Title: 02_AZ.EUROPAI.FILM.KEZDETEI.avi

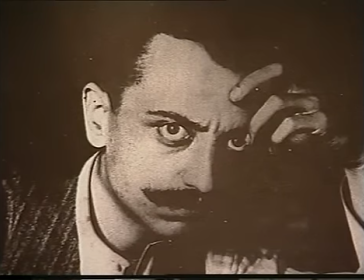18:10 A korszak legjelentősebb rendező egyénisége Giovanni Pastrone volt. 1910-ben tűnt fel a Trója eleste című filmmel, és 1914-ben készítette el az olasz néma film korszak legjelentősebb alkotását, a Kabíriát.
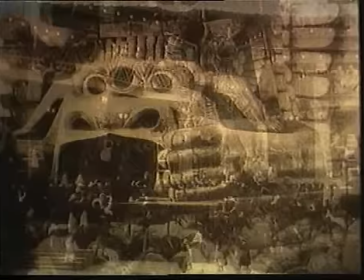18:25 A római és kartágói birodalom élet-halál harcáról,
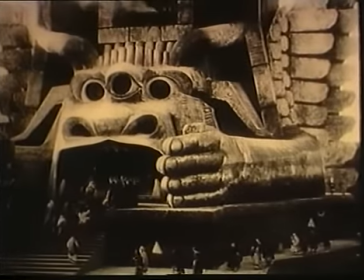18:29 majd Kartágó pusztulásáról szóló film forgatókönyvét és feliratait a híres olasz író D'Annunzio készítette.
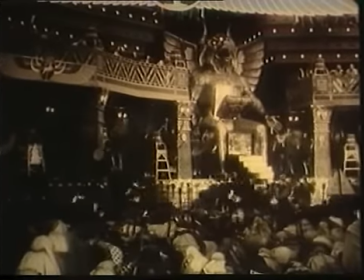18:36 A film díszletépítkezése, tömegmozgatása, technikai kiállítása minden addig itt felülmúlt.
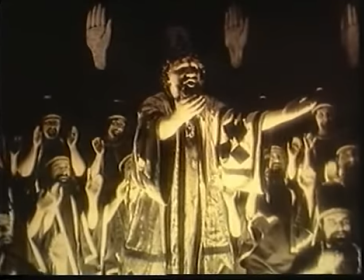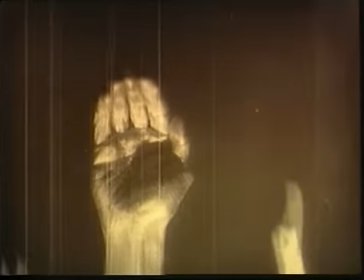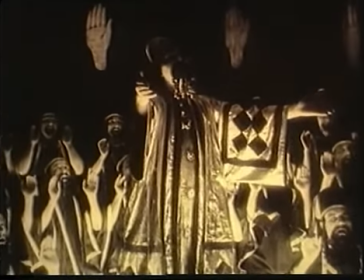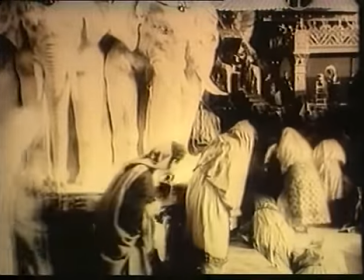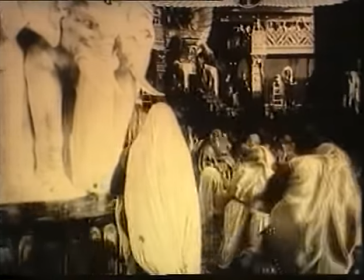19:04 Pastrone érdeme volt a kocsizás bevezetése, amely lehetővé tette a szereplők mozgásának követését vágás nélkül.
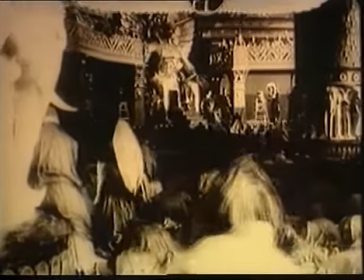19:12 A forgatás több hónapig tartott. A belsők Torinóban, a külsők Tunéziában és az Alpokban készültek.
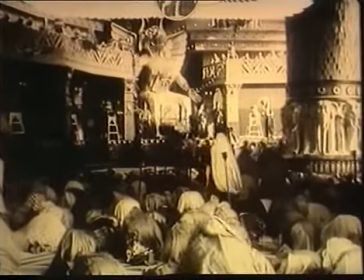19:20 A film hosszú időre megnyitotta a világpiacot az olasz film előtt.
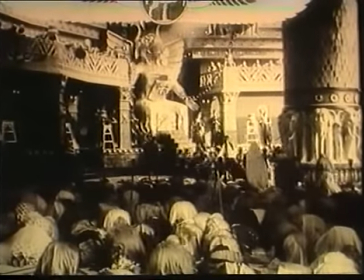19:25 Viszont az általa kijelölt út, a látványos nagyszabású forma és az irodalmiaskodó tartalom
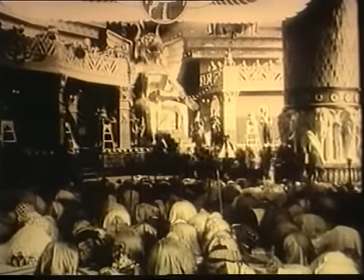19:32 elbátortalanította az olasz filmművészet egyéb irányzatait,
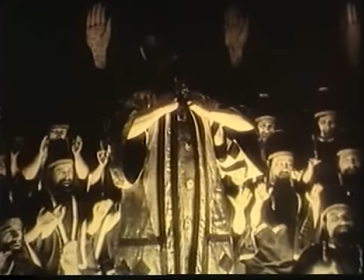19:34 a dokumentarizmust és a naturalizmust, amelyek pedig jelentős műveikkel kiinduló pontjai lehettek volna az olasz film igazi
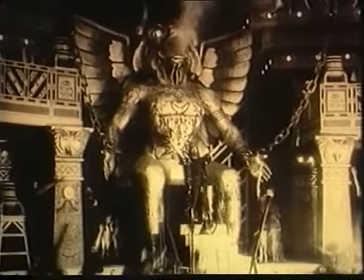19:42 felemelkedésének.
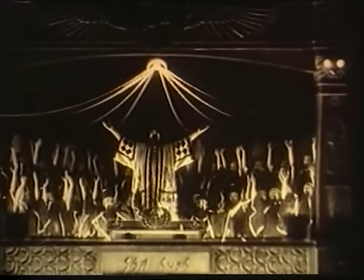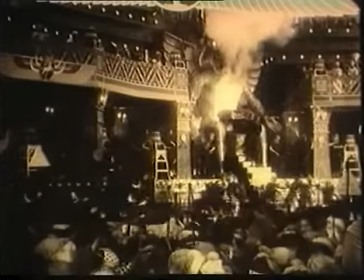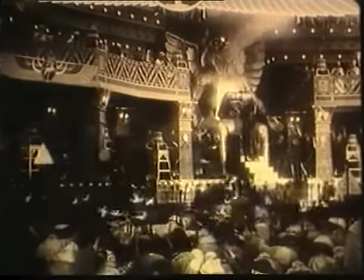A dán film sajátos szerepet játszik az európai néma film történetében. A filmművészet kialakulásának idején lépést tartott a vezető országokkal, és egészen 1918-ig filmnagyhatalomnak számított. Ennek oka elsősorban a már 18. század óta virágzó gazdag dán színházi kultúra volt.
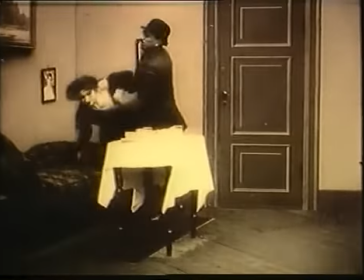20:19 1908 körül alakult ki a sajátos dán filmműfaj, a társadalmi dráma.
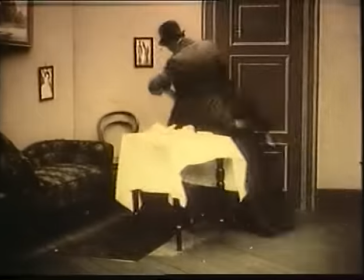20:27 Ezek a filmek általában a jelenkorban játszódnak.
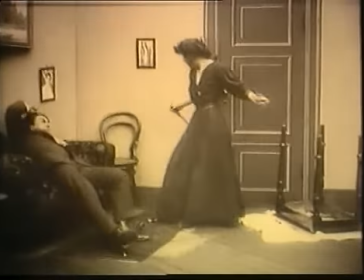20:31 Jellemzőjük a pszichologizáló hajlam, a romantikusan kiélezett konfliktusok,
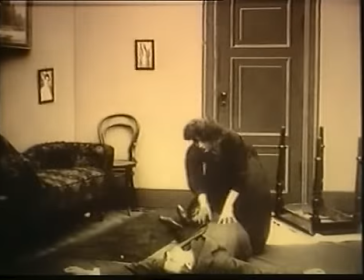20:37 a komortónus, az általában tragikus befejezés.
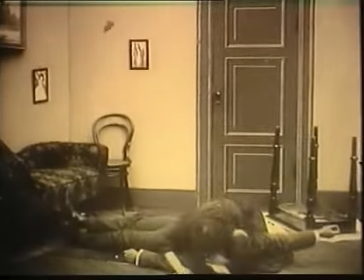20:41 Ilyen film volt az Üllés útján is, amely 1910-ben készült Urbán Gád rendezésében.
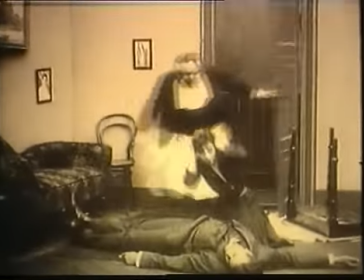20:47 Ez volt Asztanézen első szereplése a kamera előtt.
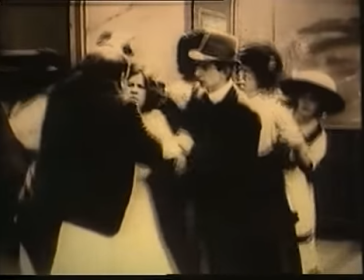20:51 Egy anekdóta szerint a film egyik mellékszereplője e szavakkal lépett a színésznőhöz az első felvételek után.
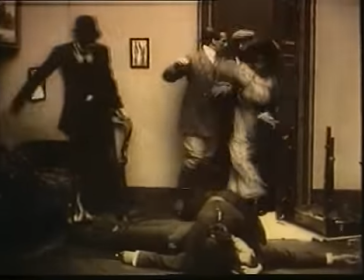20:58 Maga két hónap múlva világhírű lesz. A jóslat bevált, a film hatalmas siker lett, és Asztanézen nevét hamarosan az egész világ megismerte.
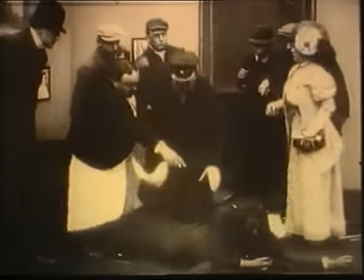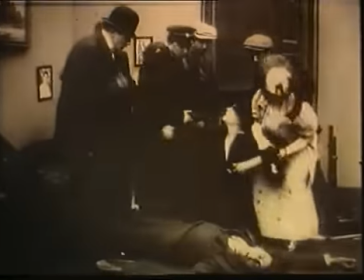azt a nézőt nem szépsége tette elsősorban sztárrá, hanem sokoldalú jellemábrázolási képessége.
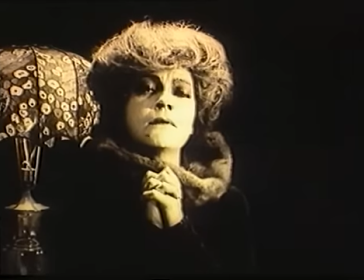21:27 Alakításai mindig művészi élményt jelentettek, sajátos gesztus és mimika rendszert épített ki.
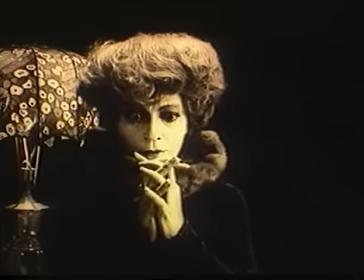21:34 Szemének egyetlen pillantásával, szájának rezdülésével nagyon sokat ki tudott fejezni.
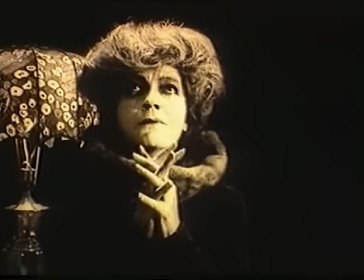21:39 Mindez csak fokozta sajátos maszkja, fehér sápadt arc, fekete mélyen árnyékolt szemekkel. Az első világháború előtt, a társadalmi dráma mellett a másik két kedvelt műfaj, a detektív és a cirkusz történetek voltak.
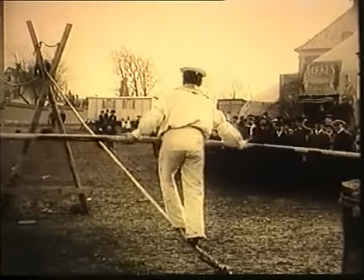21:54 Feszültség és izgalom jellemzi az 1912-ben készült Repülő cirkusz című filmet.